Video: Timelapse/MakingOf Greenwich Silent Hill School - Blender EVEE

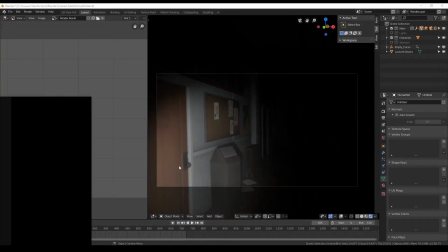[24:36]
I'm using the side of the windows at the top over my texture, my door texture,
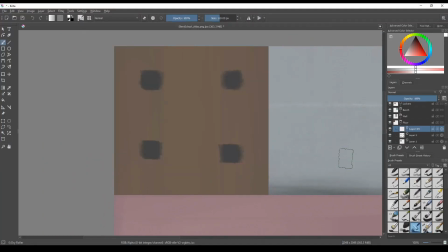[24:42]
so that way is really easy to go fast and reuse everything that you've done, so you save a lot of time.
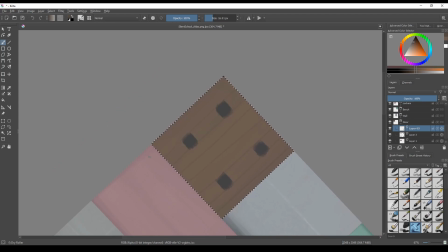[24:49]
Here I'm taking care of the floor, so in the end it's a floor planking, and I'm doing the planks right now.
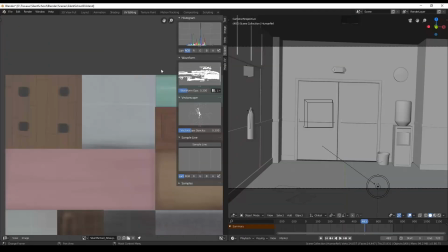[24:57]
I'm making the basic shapes, I've exported it, and now I'm getting into Blender just to see if everything is going on.
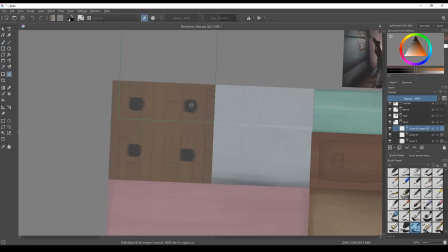[25:05]
I've noticed that the thing was not really tiling, so here I'm taking care of that.
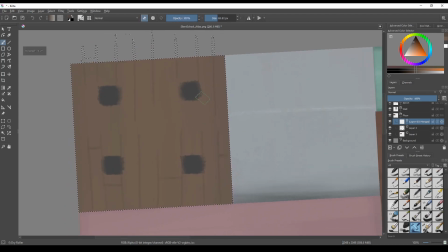[25:13]
So no apparent seams are getting the attention of the viewer away.
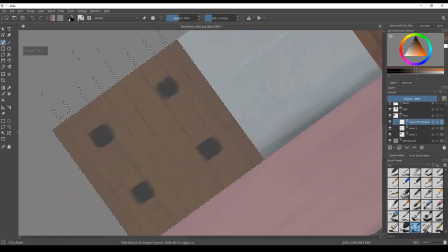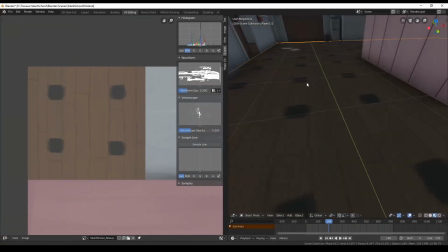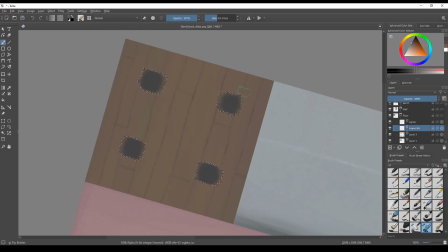[25:33]
Right, so now I see that it's pretty good, and I'm confident to move on to go further into the floor texture.
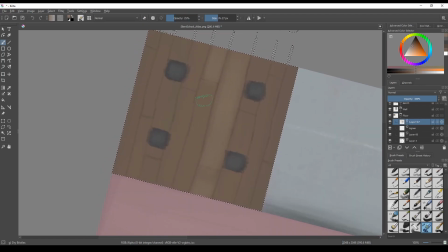[25:41]
So now I'm painting in some more hues and some lighter shades,
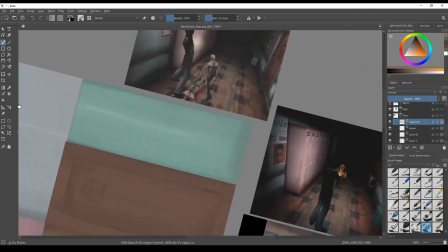[25:45]
and make it look like more actual wood, I would say.
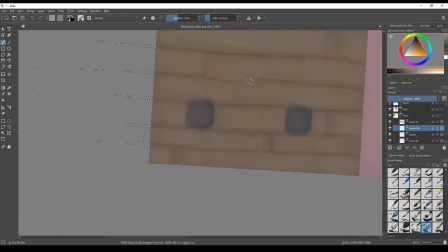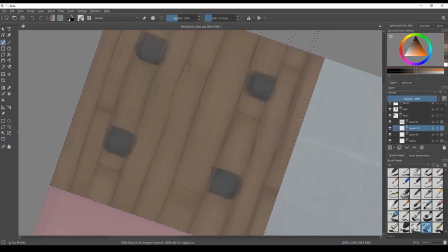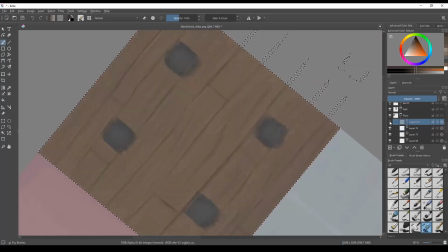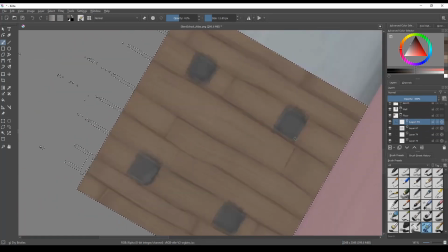[26:10]
Cracks, lighter shades to simulate volume.
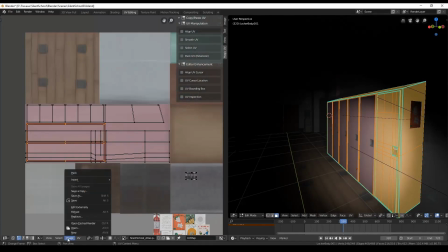[26:18]
Now I'm doing the same with the lockers.
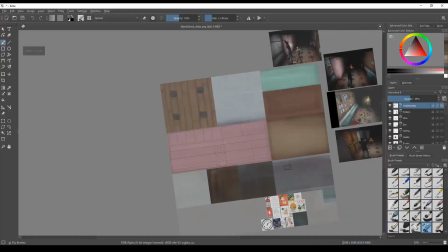[26:21]
I'm exporting some kind of a mesh layout to see how things are laid out inside Blender, and I will paint over it,
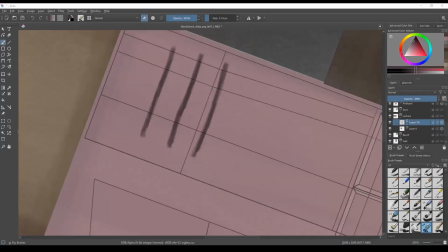[26:29]
knowing that some details will go there, and here's some ventilation for the doors of my lockers.
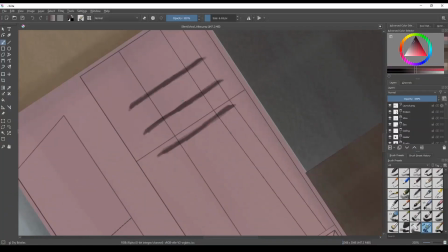[26:40]
I refresh inside Blender.
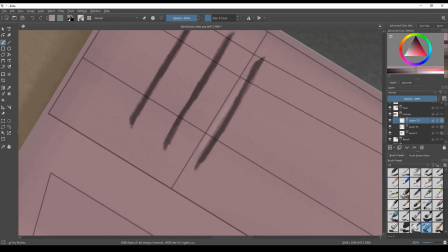[26:42]
I know the placement is good, so I can now move on with some more details, now that I don't have to worry too much about anything else.
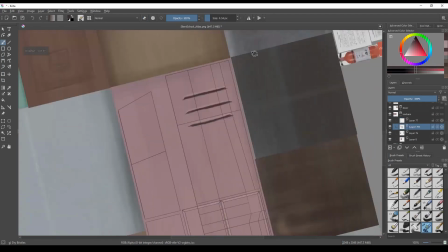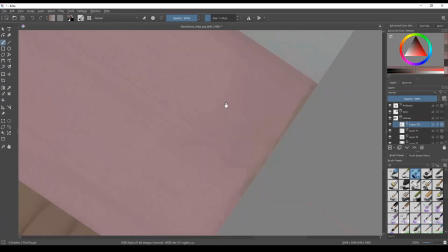[26:56]
Large brush to make some dirt, some edge wear, some rust perhaps.
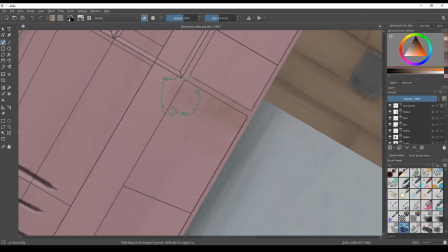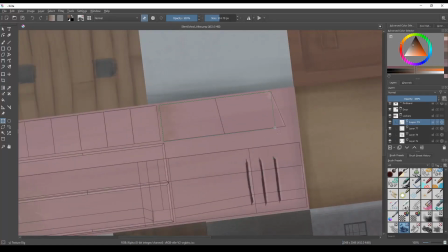[27:10]
And I'm going back and forth,
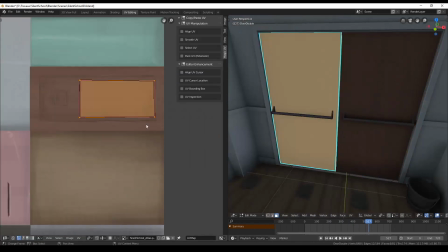[27:14]
create a Blender to see if the placement of my main details are apparent.
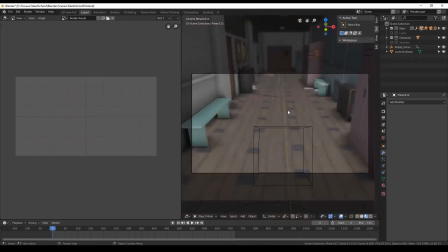[27:21]
I always ask myself, is it worth it? And if it's worth it, I go on.
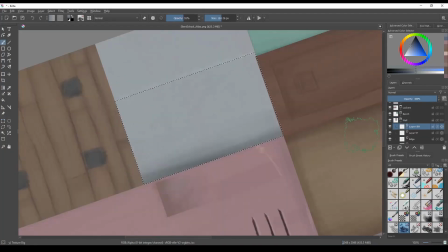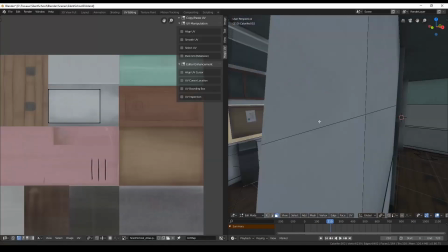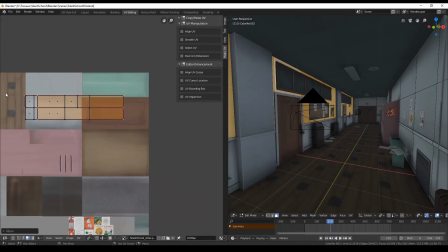[27:41]
Going back to the walls, I'm refining again.
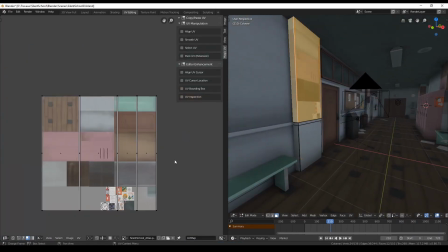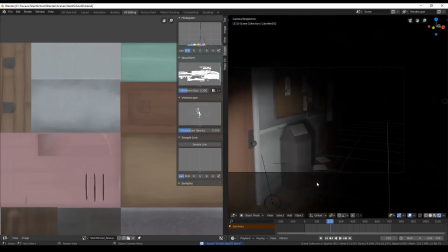[27:52]
The columns are always instance, so every changes are easy to make.
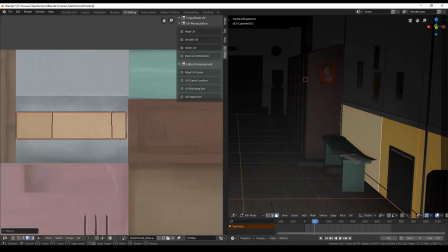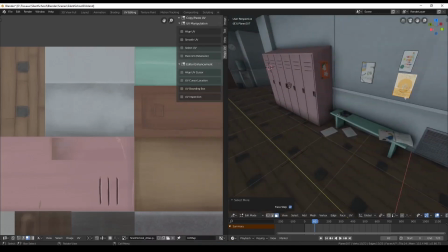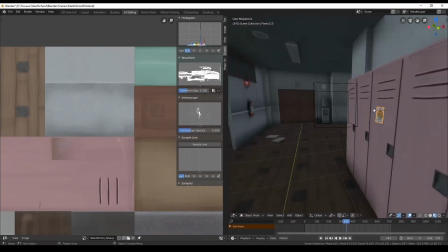[28:08]
Placing some posters on the locker.
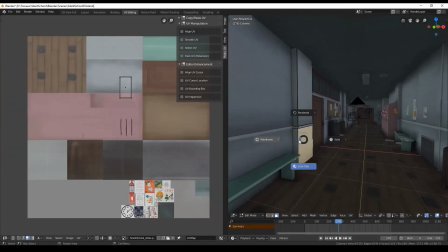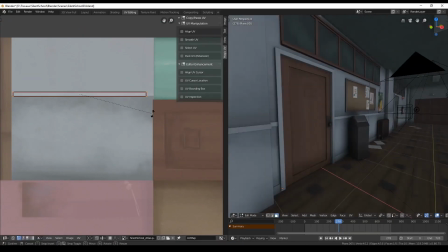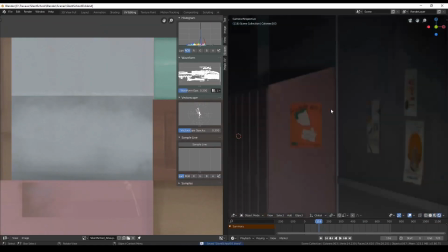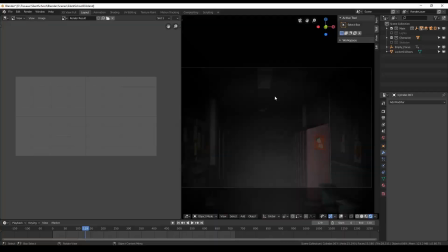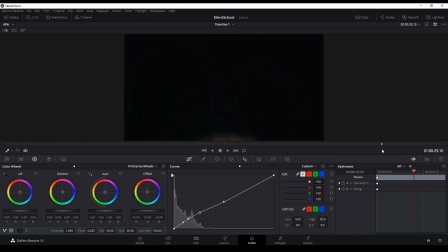[28:35]
Working on the grading. And from now on, just refining.
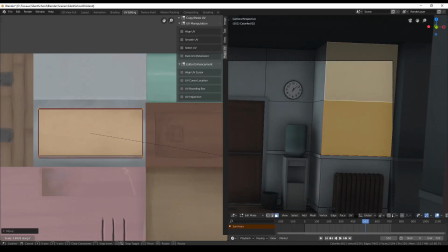[28:41]
I'm just refining. I want to get it done now.